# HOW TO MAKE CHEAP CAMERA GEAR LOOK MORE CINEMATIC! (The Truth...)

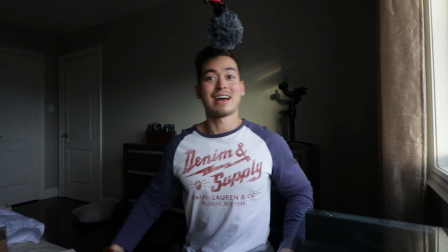don't know I can't see myself but it looks like really fat and then it looks really tiny you see that how crazy that is
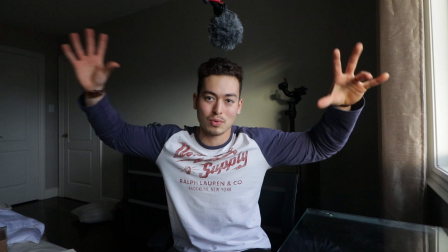that's what distortion is it just bows and distorts everything and things in the corners
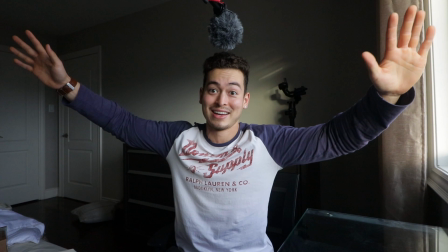like look how big my hands look compared to my face okay this is what
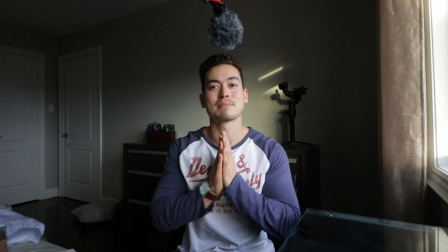it does the corners which is usually for the most part not a very flattering look especially when you're going for a much more cinematic style clip.
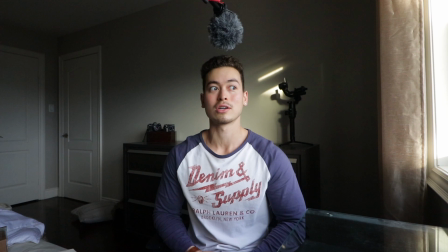Like in Hollywood movies, it's going to be very rare that you're going to, they're going to record a talking clip with a wide angle lens. It just doesn't make sense. Usually you're going to go for a much closer to a 50 millimeter look, because again, that is equivalent to what our eyes see is. Anyways, that being said, let's go back to the normal lens. Go. All right. So we're back with the 24 mil lens. Now, the reason I had to have the wide angle lens instead of the 24 was because having the wide angle lens allowed me to get much closer to the camera and the reason I had to be close was because I had the shotgun like on top of the camera. Now that I have the boom pole and the mic's right on top of me here, it allows me to have you know a variety of lenses. I can put on the 24 lens, I can put on the 50mm lens, I can put on lenses that naturally have a more appealing look without worrying about you know oh I'm too far away from the camera because the the mic's on there. Well the mic's here and this is why so many times in Hollywood movies or commercials or things like that, they'll usually go for a setup like this.
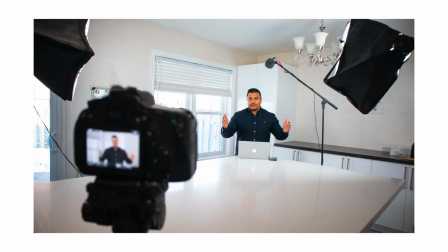They'll keep a lens that's much punchier and tighter, and then they'll have maybe a boom guy. You'll see him hold the mic so they don't have to keep the mic on the camera. Does that make sense? Because usually it's going to be way too far. And guys, to finish it off, we spoke of camera.
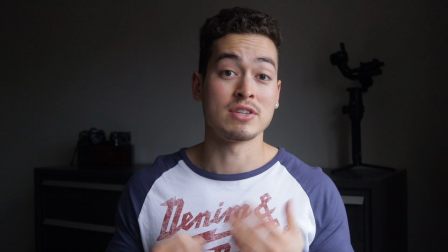Now composition, super simple. The composition in this shot is obviously just much nicer.
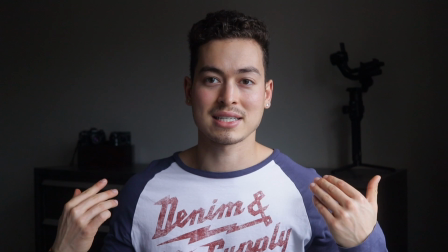You know, it's super simple. It's nothing crazy, but I have a bit more depth and symmetry. I have my desk, and then I have the film camera, some cameras there, and a gimbal there.
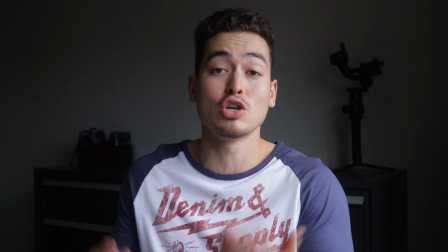This is adding some symmetry and depth, like I explained beforehand, which took literally two seconds to set up.
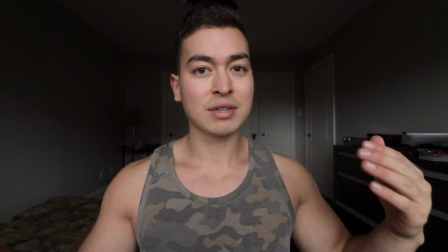You guys can all do this in your rooms. Like, you know, my dresser was there the whole time. Just when I was filming here, it was just shooting the back of my room. Now, is that ugly? Should you guys shoot the back of your room like that? It's not ugly, but it was just kind of boring. Like nothing really stood out about it. You know what I mean? Where me now positioning my camera here, taking two seconds, putting literally two things, bop, bop. It just, you know it creates much uh the composition just looks much nicer so guys that is it i'm going to finish it there i hope this video was of resource and helpful to you guys i really just wanted to make this to show you that you don't need the craziest gear it's really just more so knowing how to maximize and use the gear you have to the best of your ability okay which is something we can all do regardless if you have an iphone or a red camera okay so that's why i make these videos so that's it guys and i will finish it
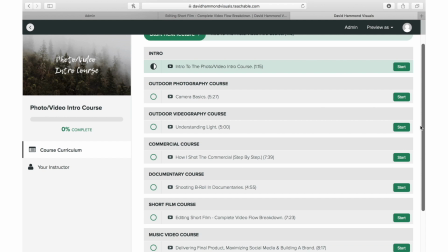here guys with the plug there is a free photo video course for each and every one of you guys, okay?
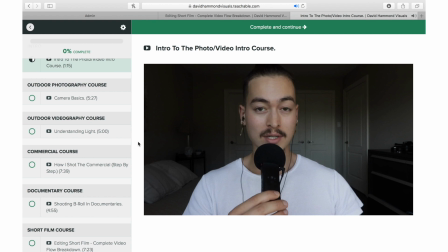It's a free half an hour course that I've put together, which takes one section out of my six mega courses, okay?
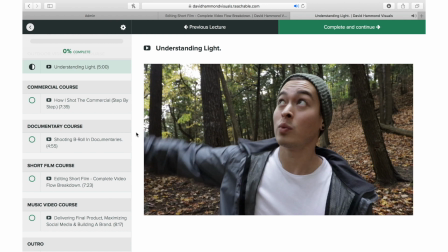These six mega courses are each of it an hour and a half long.
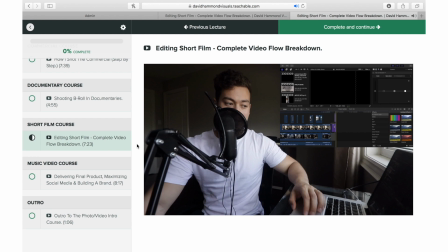That's the commercial course, the documentary course, the short film course, the music video course, the outdoor photography course, and the outdoor videography course.
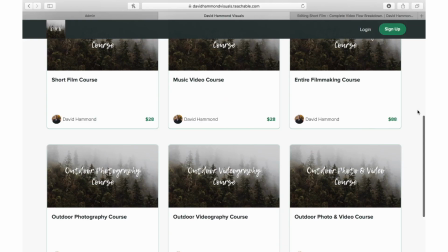Again, I'm taking one section and put it into a free half an hour course for each one of you guys. So if that sounds good, first link down below. And if you guys would like to purchase a full course after that, then awesome. If not, at least you have the free half an hour course completely free for you guys.
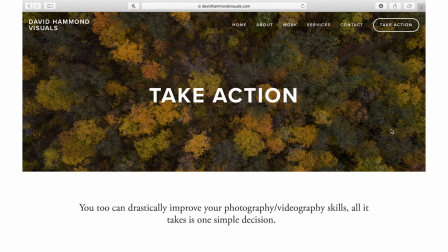And finally, guys, there now is one-on-one photo and video coaching. So if you guys really want to take it to that next step and really improve your skills as a photographer or videographer, then I'd strongly recommend you check out the coaching down below again on the website, David Hammond Visuals. So that's it, guys. Thank you all so much. Hope this helped. And with that, hopefully my voice is better next video. I'll see you guys then. Much love. Peace.